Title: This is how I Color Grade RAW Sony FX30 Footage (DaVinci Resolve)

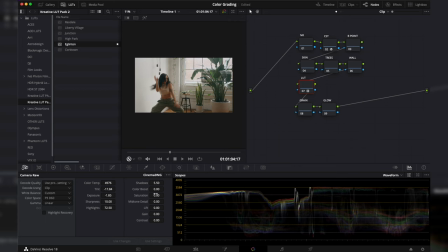4:14 And then this does look a little bit desaturated to me, so I'm gonna raise this up to maybe like 15. And that starts to look pretty good. Now everything does look pretty good, but I will say that the Sony FX30 does have a pretty sharp sensor.
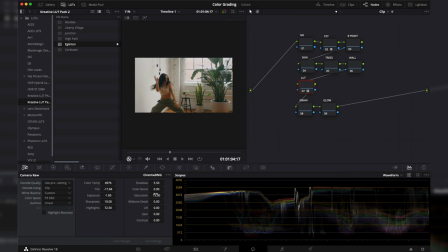4:29 Because it's a downsampled image, things are gonna look a little bit too crispy and a little bit too sharp sometimes. So what I'm gonna do is I'm actually gonna go to my sharpness, and instead of going up, I'm actually gonna take this in half in order to give it a more natural or cinematic look,
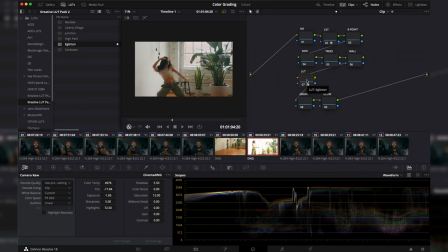4:42 if that's what you wanna call it. Okay, so the next thing that we're gonna do is we're gonna actually start to qualify and start to edit some of our skin tones. Now we're gonna go to our skin node over here, and I'm actually gonna use this eyedropper. Because we're working in ProRes RAW, you're gonna have a lot of color space to work with. with. So getting a decent selection is gonna be a little bit easier when working with a 12-bit space rather than using something that's 10-bit.
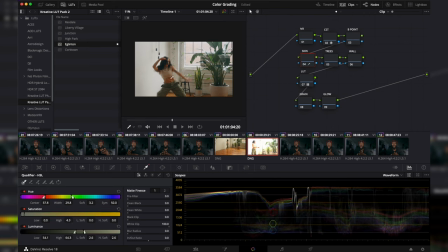5:01 Now I'm just gonna hover right over here. I'm gonna click onto there and I can press Shift H in order to see some of those skin tones. Now I'm in the qualifier tab on my HSL right over here. And you're gonna notice that it does grab a lot of information. And that's because my selection is a little bit too wide over here. So what I have to do is actually start to shrink and move this around.
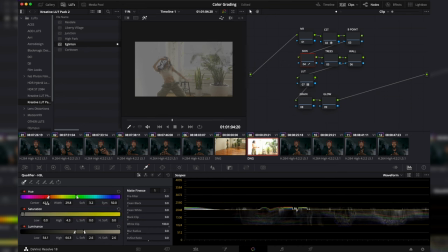5:20 So I'm gonna move this more into the orange side as that's where skin tones usually are. And I'm gonna start to shrink this down. I'm also gonna play with my saturation and my luminance just to see if I can get a little bit more qualification. And it seems like that's gonna be pretty much as good as I'm going to get for this selection. Now what I'm gonna do is I'm gonna use my features of clean black and white to really see if I can narrow
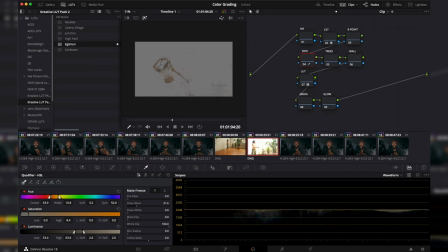5:40 things down to see if I can get more skin and exclude anything else in the frame. That's still looking pretty decent, but I mean, if you full screen this, you're gonna actually see little specks that are in here. So I'm gonna go over to my matte finesse and I'm gonna go to number 2. And I'm gonna start to turn on a denoiser.
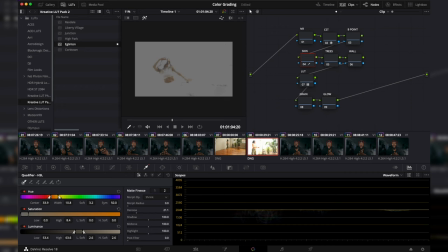5:56 That's gonna get some of the specs out of there, at least make it a little bit more smooth just in case. And then I could actually go into my waveform. I'm gonna change this to my vector scope. And what you're gonna see here is that you're gonna see this nice flush line around this round circle. Basically what I wanna do is I wanna change my skin tone selection that's up here to get this line to move over here.
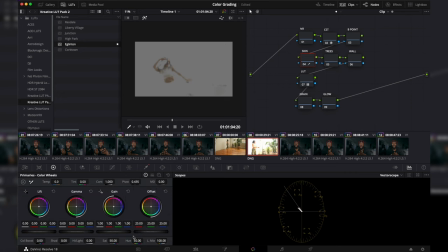6:19 Now, you could do this in more than one way, and I think the simple way for me to do this for this video is I'm gonna go to my color wheels, my primaries, I'm gonna go to my hue, and I'm just going to bring this back a little bit till it's a little bit closer to where I need it to be. Then all I have to do is press Shift H, and that's gonna be more of an accurate skin tone grab.
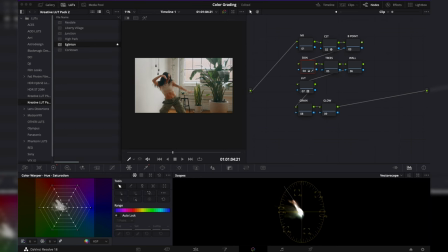6:36 Okay, so now we're gonna move from our skin onto other areas inside of our image. Now I do wanna dial in a more warm filmic look, so I want every element to reflect that. Now these tree leaves back here, now they are green, but they kinda lean a little bit over into the blues a bit. So what I'm actually gonna do is I'm gonna make these greens a little bit more on the yellow side to try to reflect the warmer look.
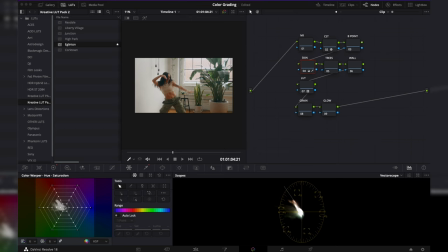6:55 And then I'm going to actually use my color warper, which is gonna be right up on here. It looks like a spider web. And I'm gonna go over to 12 to get a little bit more flexibility or be a little bit more granular in terms of how I wanna adjust the colors. But obviously these leaves are going to be green. So instead of actually using the eyedropper here, what I'm gonna do is I'm actually gonna select a range here.
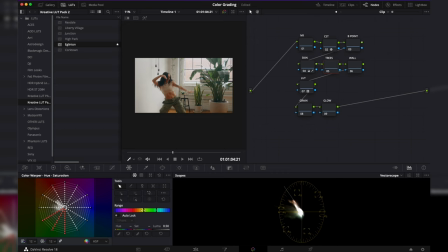7:12 Now you could open and you could close this range however you'd like to. And you're gonna see that it has some indicating bars on it here that you're gonna move everything in unison. And what I wanna do is I'm gonna go over here to my hue and you could actually move this forwards or backwards. If you pay attention to the tree, if I go way too far up, my tree's almost red.
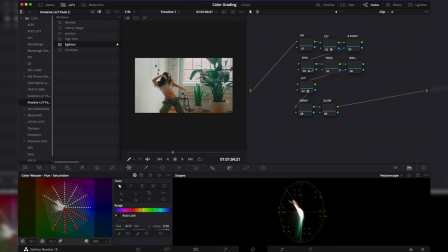7:31 If I go back the other way, well, it's actually leaning more into those blues and it's almost getting into a teal look. Clearly, I don't want it to be more teal or more blue. I want it to reflect more of the warmer style I'm going for. So I'm gonna go in the other direction and start to move these a little bit higher to bring out some of the yellow parts of that teal hue.
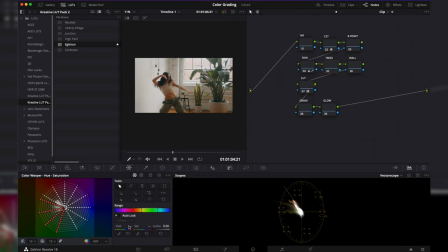7:51 Now, because the leaves are fairly bright, I don't want them to overpower the image too much. And when we start to really dial in the warmth overall look, I want them to look more subtle and I don't want them to jump out at your face. So what I'm gonna do is I'm gonna take the saturation and only a little bit am I going to bring this back.
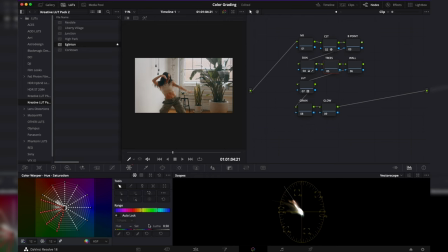8:07 Just a couple points, just to fade it out a little bit, because when we're gonna go to our last node to bring on our overall look, I want everything to look like it makes sense.
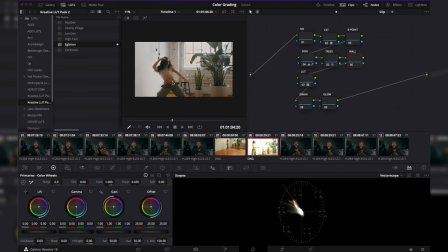8:16 So basically what we wanna do is we wanna bring in some warmth. And generally warm colors are gonna be your yellows, your reds, and your oranges.
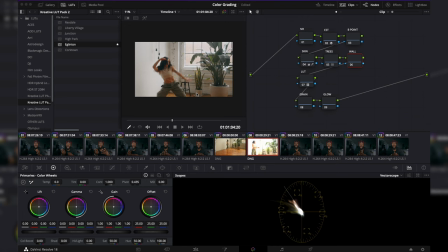8:22 Now we already have oranges in our skin tones on the skin, and we also have it on the hardwood floor. And I don't necessarily wanna bring reds into here, but I wanna bring more of a yellow or orange warmer tone to bring things in. So what I'm gonna do is I'm gonna go over to my primaries in here.
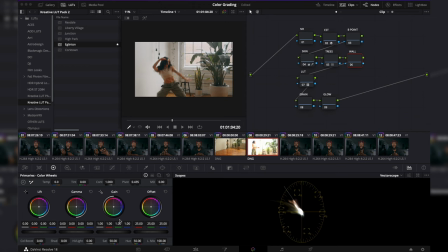8:36 Now, knowing that the gain is going to deal with some of the lighter parts of my image, that's where I'm gonna start to make adjustments in the colors to bring in my overall look. Now, if you're looking at the primaries, you're only gonna see your red, green, and your blue. But just know that the opposite of red is going to be cyan. So if I go negative on the red or I go less red, then there's gonna be more cyan there.
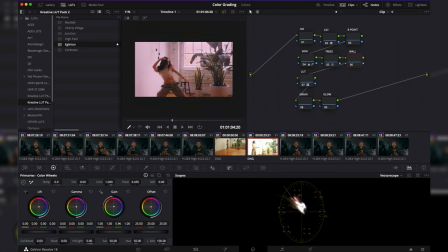8:55 If I'm going to my green, if I go less green, it's gonna bring in more magenta, which is the opposite of green on the color wheel. And if I do blue, well, it's gonna bring in more yellow. That's actually where we're going to start. We're actually gonna take away some of the blue to bring in some yellow tones here.
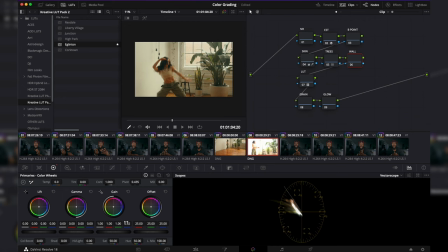9:09 That might be a fine place to kind of park things and leave it, but I do find that it's a little bit on the green side and it doesn't look as good as it can be. So I'm actually gonna bring some of these greens back and then I'm gonna play around with some of the reds as well to start to bring in that look. Now you will have to dance around with this just a little bit in order to get things the way that you want it to.
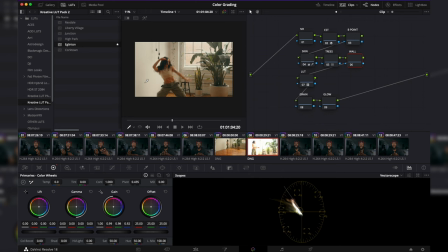9:28 But basically what I wanna do is make sure that this wall at the back has more of a yellowish tone to it. That's still warm without it looking like it's the Matrix.
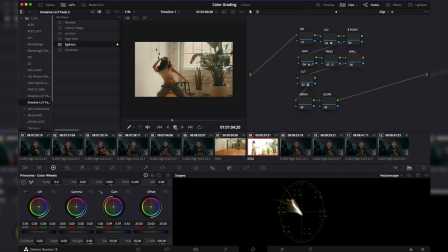9:42 Now it's not a gigantic departure from when it started, but if I do a before and after, that's what it looks like after, and that's what it looks like before. This is pretty neutral, it's pretty sterile, But for this, it kind of has a better look to it, but all the tones seem to match and look a little bit more cohesive.
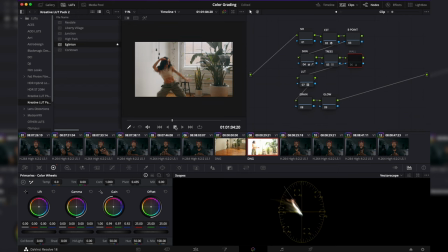9:57 So this is after, before, after, before. Now, I did call this node B point, and that was going to stand for black point.
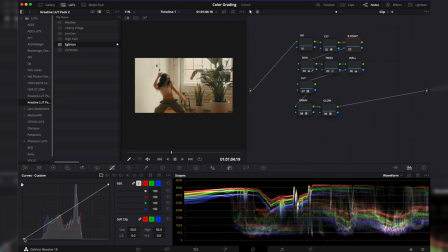10:04 However, when we're talking about curves, it's not the most accurate way to call it. Actually, the black point is going to be down here, but the adjustment I'm going to make is actually going to be somewhere over here. All I'm doing is I'm just really getting specific in terms of where that little dark point is or where the darkest part of my darks are going to be. Now, when I'm looking at my scopes here, we're just above zero.
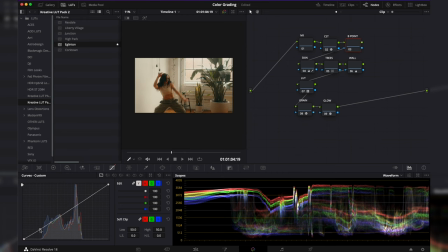10:22 And sometimes what I like to do is I go down into here, and I start to bring that down a little bit just until it gets to the point where it's just before it's clipping. Now this is a really small step and something that I like doing, but it just sort of adds a little bit more darkness.
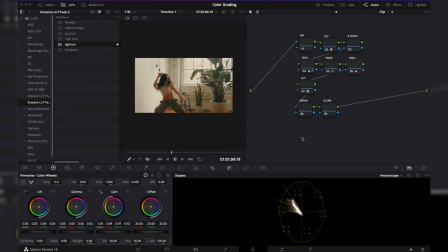10:36 It gives a little bit more depth into the images, especially around the shadow areas. Okay, so now we're gonna move on to some of our visual effects to start to dial in the quote unquote film look. And what we're gonna do is we're gonna use our grain and our glow tools. Now I'm gonna actually do glow first, and I'm gonna go over to my effects.
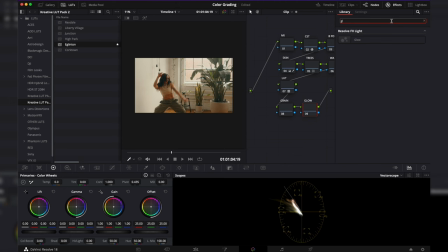10:52 And all I have to do is go in the search bar, type in glow, and then you're going to notice that things look weird. Basically, what we're going to do here is we're actually going to go into our composite type, and instead of add, we're going to use soft light. Now, you're going to notice that things are going to get a little bit darker.
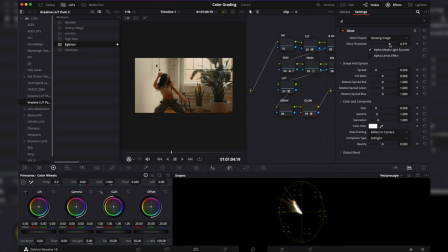11:07 And when you go up to the shine threshold here, what you're actually going to do is you're going to drag this back a little bit to bring in some of that light. Basically, what I'm trying to do is I'm trying to bring some glow into the image. And by doing that, it's going to kind of give it a more lifted look, give it a little bit more of that kind of filmic cinematic look.
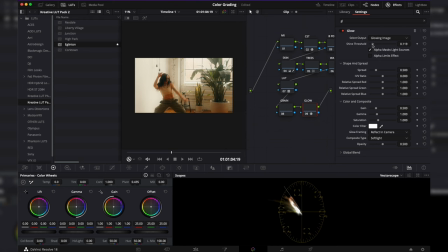11:23 And that's how I'm going to use this glow tool. Now, you can play this to taste. If you go too far, looks a little bit weird, looks kind of like a soap opera. But if you go too far, then it's dark and you kind of don't really get much anyways. So I'm going to put this somewhere in the middle, maybe right about here.
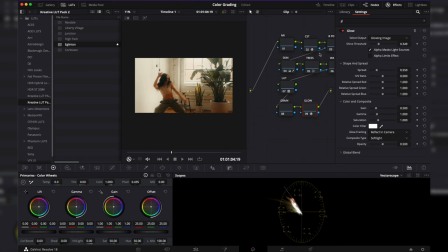11:37 I don't necessarily want these blacks to be overdone and overfaded. So if I go too far up, that's way too much and it's gonna look weird. So I'm just gonna go right back here and drag this back a little bit. Now this is with it on, a full stop with absolutely no blending in it.
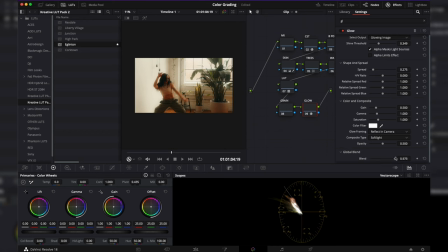11:51 So I'm gonna go to my global blend here and mix that in a little bit because I do want it to be subtle, but I still want that effect to be there. Now I'm just gonna close this down, and this is what it looks like before, and that's after. Before, after. And last thing we're gonna do is we're gonna go into some film grain.
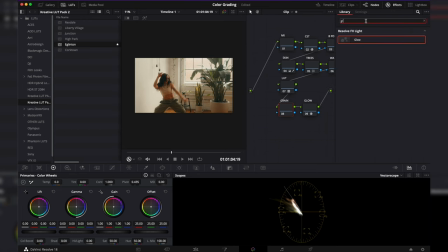12:08 Now, I'm not a gigantic person, I'm not a gigantic fan of film grain, but I do like adding it a little bit just to give the image a little bit more texture. So what I'm gonna do is I'm gonna go to grain, not grid, or grin, drag and drop that into here, and there's already a couple presets that are on DaVinci Resolve.
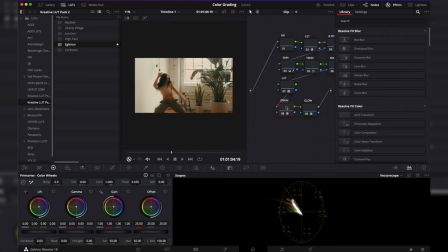12:25 So if you're new to this, there's also tons of presets that you can use in order to dial in your image.